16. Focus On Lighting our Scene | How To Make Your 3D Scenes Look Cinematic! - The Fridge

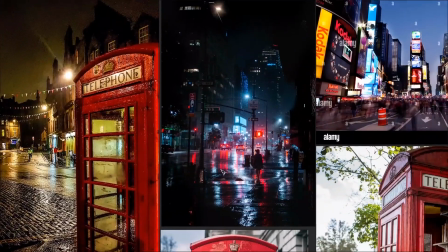[37:08]
For example, this shot looks really good and it is taken by a real photo camera,
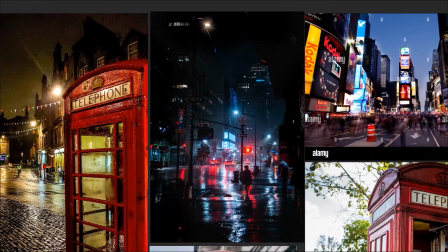[37:16]
but it could also be a CG render.
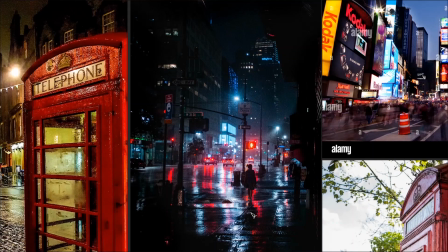[37:22]
Looking at the design, there's nothing here that would be too hard to replicate.
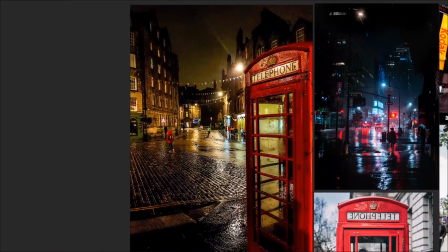[37:28]
Something like this would be a lot harder because it's got a lot more lighting going on. There's a lot more fine detail inside everything that we see.
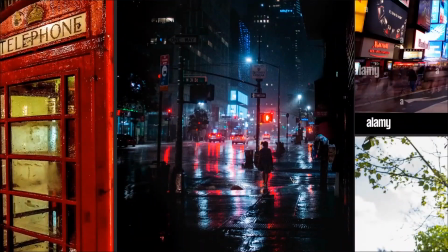[37:36]
But something like this, where it's mainly dark, lots of lights and reflections and all this volumetric fog, maybe we can recreate this. And I'd actually, if I would like to add a few lights,
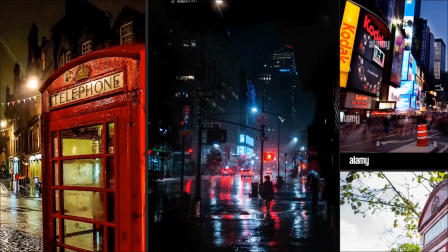[37:52]
then we could go for the volume, but that's in the end because we are not going for that right now.
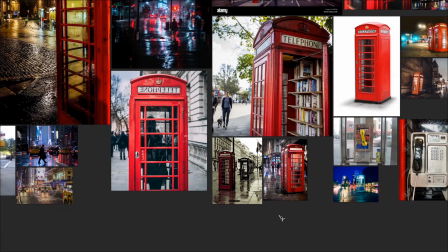[37:58]
So what our next objective is gonna be,
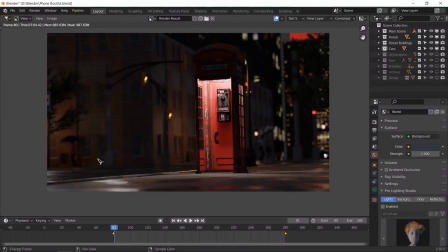[38:03]
looking at our render, add a few lights inside our building, number one. Number two, add a few signs with the lights on them indicating the shops or whatever that are in different parts of the street.
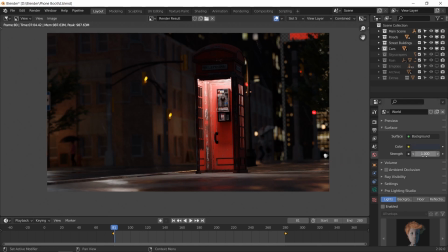[38:18]
Number three, add the HDRI so we can get some reflections off the ground. Number four, change the camera angle a bit so we can see the ground better. Maybe move the bus stop somewhere so we can get a little bit of the blue lighting inside that,
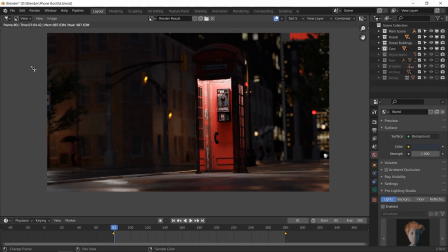[38:34]
and a little bit of a change in the scene instead of a whole block of just buildings going on, because we right now can't see the behind the phone booth, and these are actually two separate buildings, but they look like the same building going on and on. Either we change the camera angle or we change the scene a little bit.
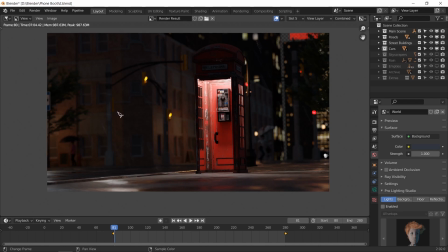[38:54]
Another thing we need to add is one of those stop signs, maybe over here, maybe over here. That's maybe blinking, and maybe a few signs on the tops of these indicating like maybe a hotel or apartment or whatever.
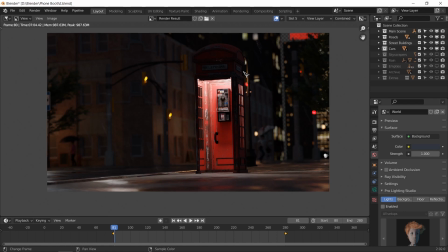[39:10]
And I'd say that's, oh yeah, and the leaves and the dirt and the white spots and stuff on the ground, so that we can show it as if it's being used instead of something like this,
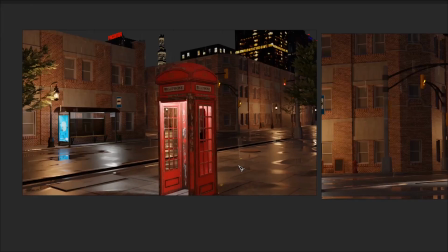[39:27]
which is just a clear not unused city made inside a render. Although it looks pretty good, and we should appreciate ourselves that this does look pretty realistic,
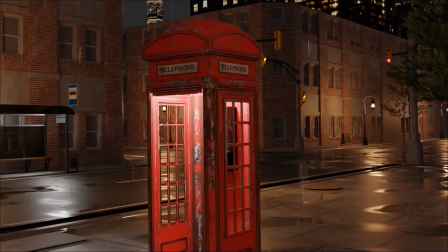[39:42]
especially because of all these photo scanned elements.
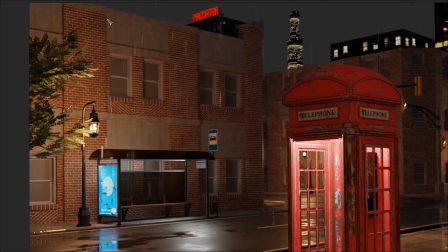[39:46]
And if we just add a little bit of, even on the buildings, like if you take this scene,
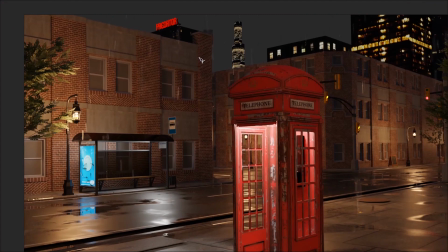[39:52]
even if we add like grime and dirt and dust and grunge effects to the buildings,
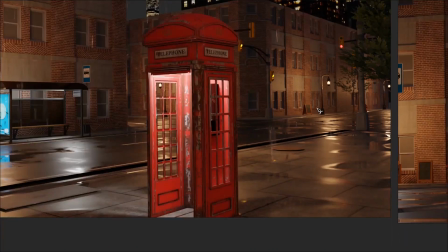[39:58]
to the ground, white spots, leaves everywhere, just basically imperfections need to be added
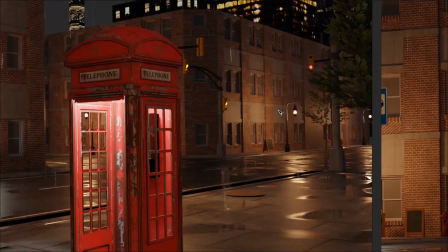[40:05]
to make your render perfect. And by perfect, it means realistic. By realistic, it means not perfect.
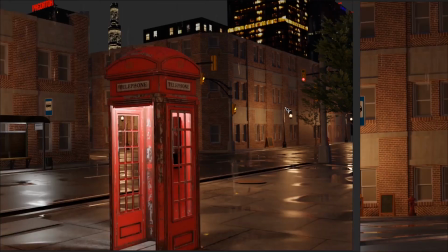[40:17]
Basically, these imperfections.
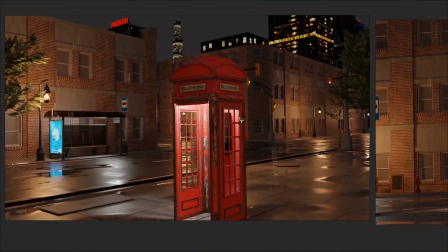[40:18]
So let's go ahead and add all those and focus firstly on fixing your render as a still,
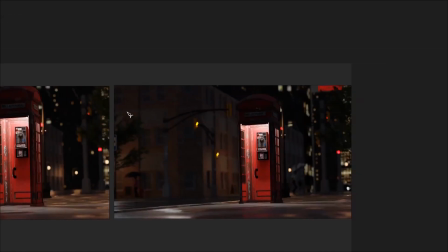[40:27]
like considering it as a still image and try to fix or try to add stuff to make it more realistic.
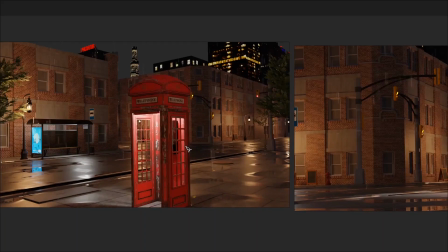[40:34]
Then we can go on to making it more realistic as an animation, which includes the tires moving,
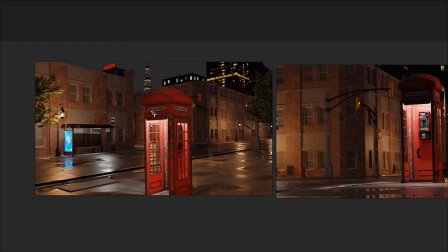[40:40]
the wind blowing in the trees, stuff falling down, the rain, all this kind of stuff.
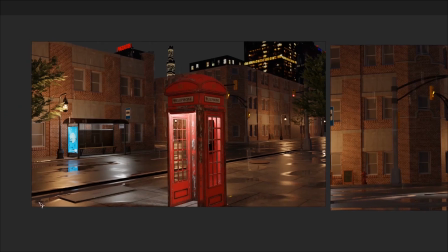[40:45]
That is secondary. Primary is to get one still render looking like real life. So now we know what to do. We're going to go ahead and do it, starting with finding an HDRI for our scene to make it look like a nighttime reflective scene.
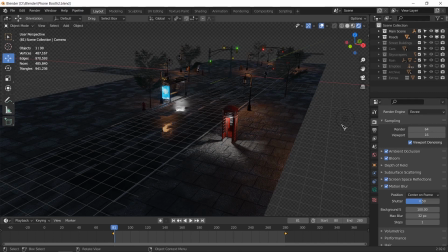[41:07]
Okay, so right now I'm in Eevee render mode, and I downloaded or managed to download a few of these